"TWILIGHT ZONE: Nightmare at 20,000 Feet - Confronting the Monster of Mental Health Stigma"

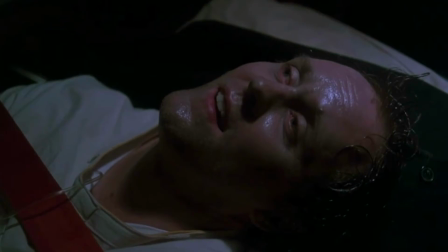[12:17]
Furthermore, unlike the other versions, this adaptation invites us to poke fun at Valentine's mental state throughout the story and up until the very end,
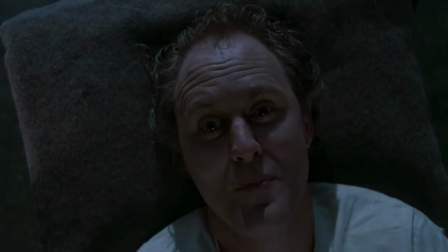[12:26]
when he appears not at peace like Shatner's character, but crazed with a newfound savior complex.
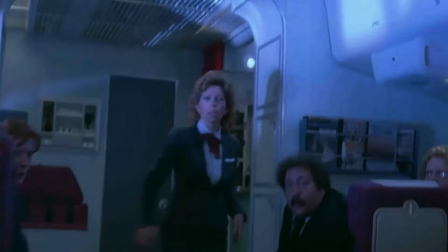[12:32] I'm practically a hero.
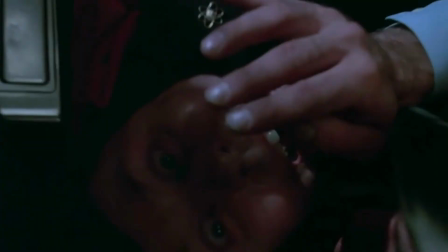[12:34]
In a way, this adaptation's disdain for how people behave in the throes of a mental health crisis is keeping in the spirit of the original story.
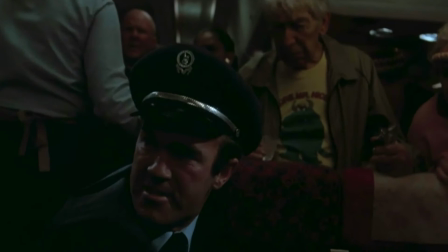[12:42]
But such a concentrated dose of cynicism feels somewhat thin.
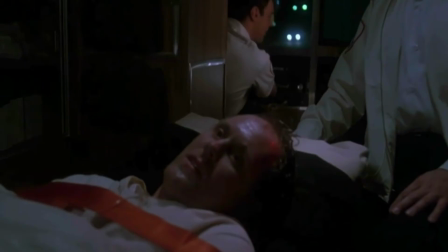[12:46]
Horror writers often elevate their work when they take care to balance their darkest impulses with even a glimmer of positive insight about the human condition.
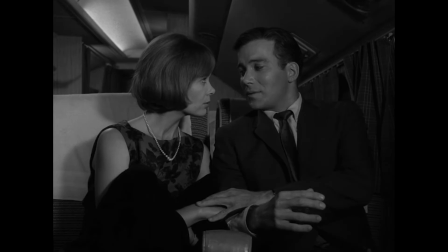[12:56]
Aesthetically, the 1983 version flips the configuration of drama and comedy seen in the 1963 version. Instead of straight-laced human characters and a humorous monster,
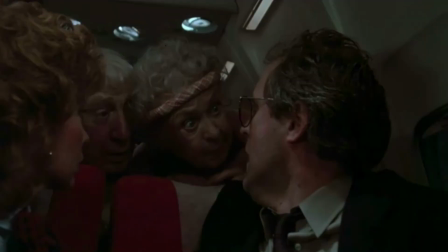[13:06]
director George Miller offers a collection of comedic human characters against a monster that invokes genuine terror.
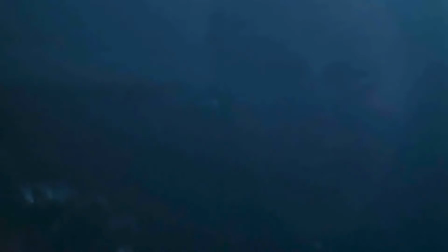[13:13]
The early 80s was a golden age of practical effects and horror,
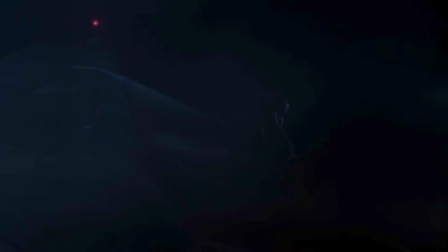[13:17]
and George Miller's realization of the gremlin shines alongside the era's greatest highlights like American Werewolf in London and The Thing.
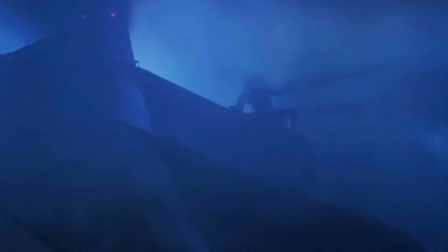[13:25]
It's likely the movie version gifted Matheson with the creature feature he longed to see the first time he adapted his story for the screen.
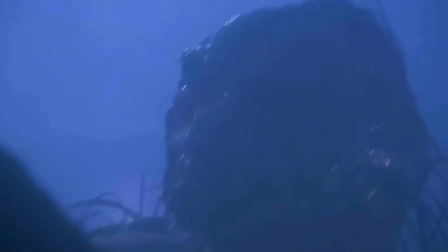[13:32]
The effects team led by Kevin Pike imbues the creature with a menace worthy of the Alien franchise. Its claws, eyes, angled limbs, and slimy veneer coalescing into some kind of an unholy insect-dog-reptile hybrid.
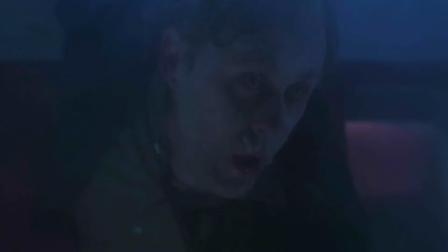[13:47]
The nimble puppetry makes this creature feel hyper-immediate,
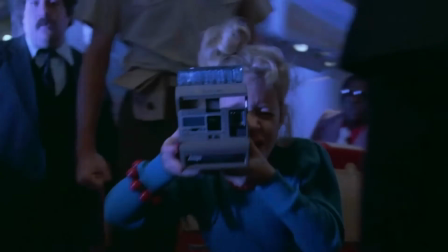[13:50]
its fixation on Valentine even more fully realized than the cat and mouse game between Shatner and his Bigfoot-like nemesis.
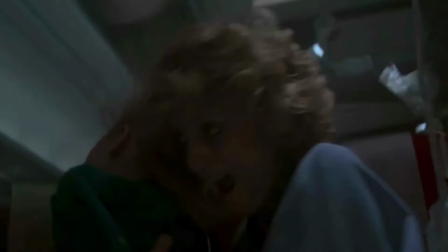[13:57]
And it's not just the gremlin who goes to extremes.
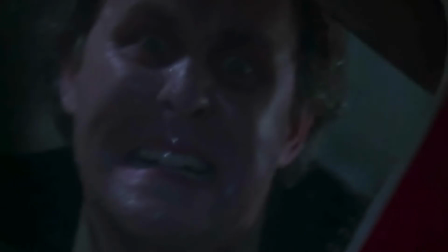[14:00]
Everyone behind and in front of the camera dials the proceedings way past 10 and way past 20,000.
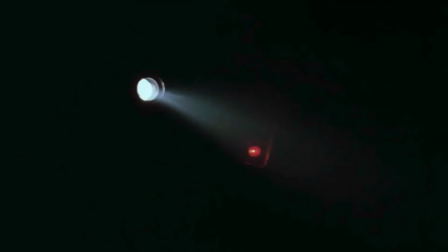[14:07]
To amplify Valentine's distress and isolation, Miller invites cinematographer Alan Daviau to throw everything into the kitchen sink here.
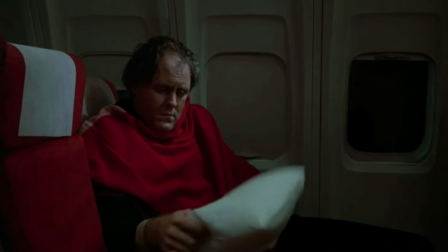[14:15]
Hard blue lighting, fog, frenetic handheld camera shots with wide-angle lenses, and vertiginous shots stretched and squeezed in post-production.
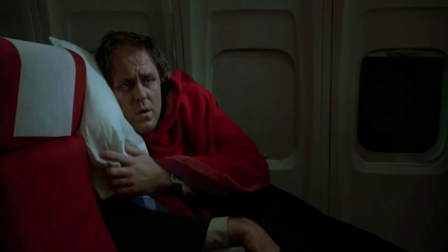[14:24]
Meanwhile, one of my favorite editing sequences in all of cinematic horror begins with this sustained shot of Valentine, a welcome reprieve from all the preceding chaos.
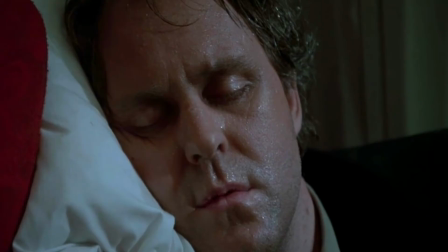[14:33]
The shot boils into dread the longer it holds on Valentine and it lingers for a tense 1
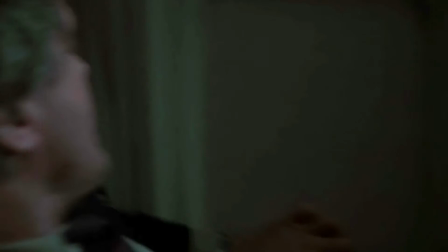[14:38]
minute and 43 seconds as he slowly intuits that the monster lurks nearby.
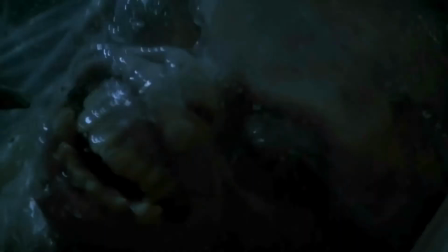[14:44]
Very nearby. Then the tension explodes with this fabulous subliminal gag.
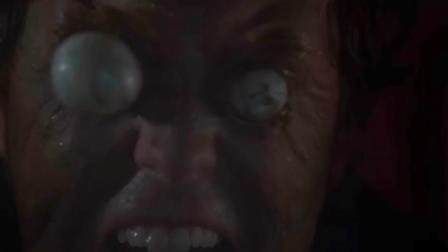[14:50]
It appears that Kevin Pike's effects team created some practical effects around John Lithgow's likeness just for this blink-and-you-miss-it moment,
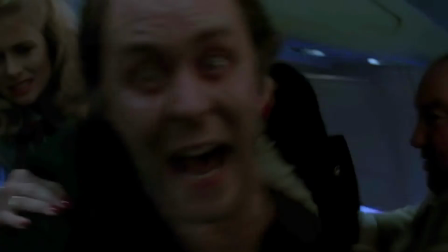[14:58]
suggesting that Valentine and Gremlin are one and the same, deepening Matheson's grim portrait of mental health stigma.
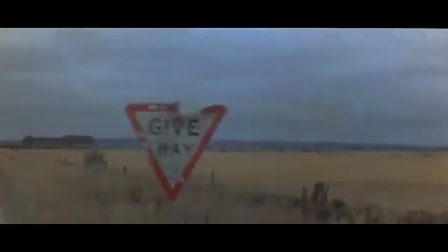[15:05]
While Valentine sees the Gremlin out on the wing, everyone on the plane perceives him as the vicious monster.
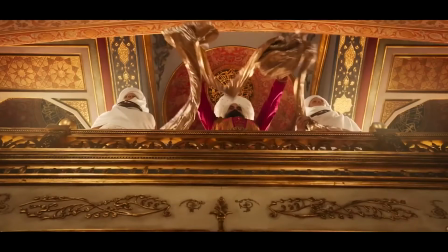[15:12]
Miller also pumps this maximalist aesthetic into his Mad Max series, as well as his recent feature 3,000 Years of Longing. Matheson seems less convinced that this maximalist approach was the right way to go. Lithgow is a wonderful actor, and he did the best he could,
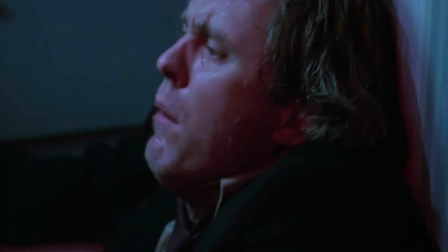[15:28]
but I think he was asked to do an impossible job to start at 100% hysteria and work your way up from that.
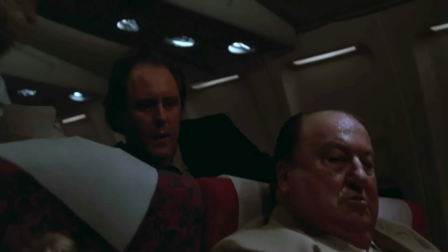[15:35]
But this high anxiety cacophony is undercut with bone-dry humor that comes from its cavalcade of eccentric characters.
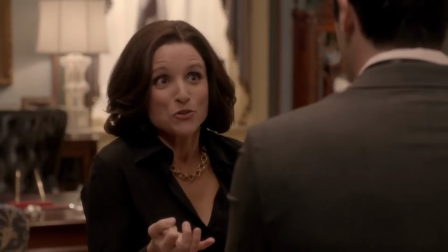[15:41] I think I spilled my drink.
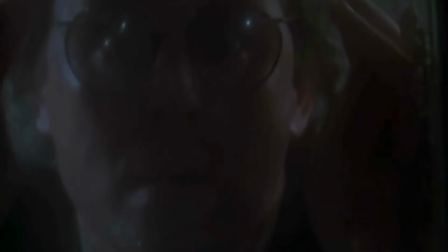[15:43]
Similar to caustic satires like Veep or Arrested Development, no one here, not even Valentine, is particularly sympathetic.
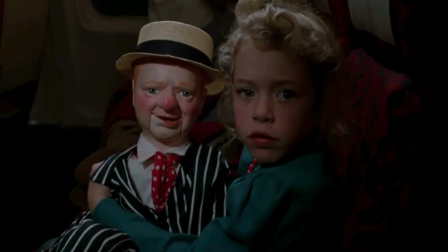[15:52] S-M-O-K-I-N-G, no smoking!
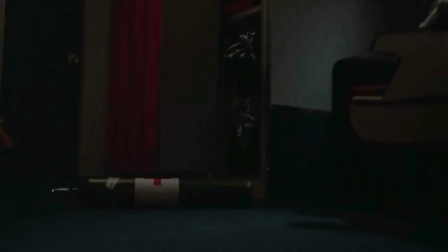[15:56]
So when Miller dials things up to 20,000, the domineering chaos lands as one big relentless farce.
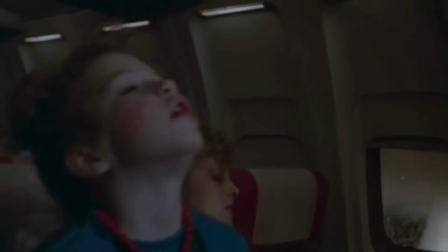[16:03]
Whereas the universe's cruel joke was on Shatner's Wilson alone, here, the joke is on everyone because the joke is everyone.
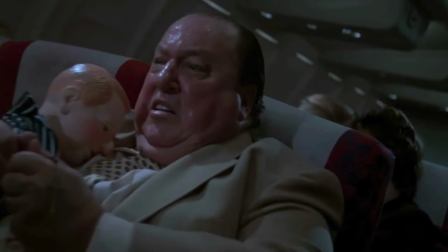[16:11]
Miller's maximalism makes monsters and victims of all of us. In this adaptation,
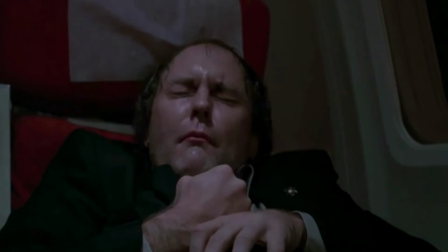[16:17]
mental health stigma isn't a route that starts at point A and terminates at point B. It's a vicious, all-consuming cycle.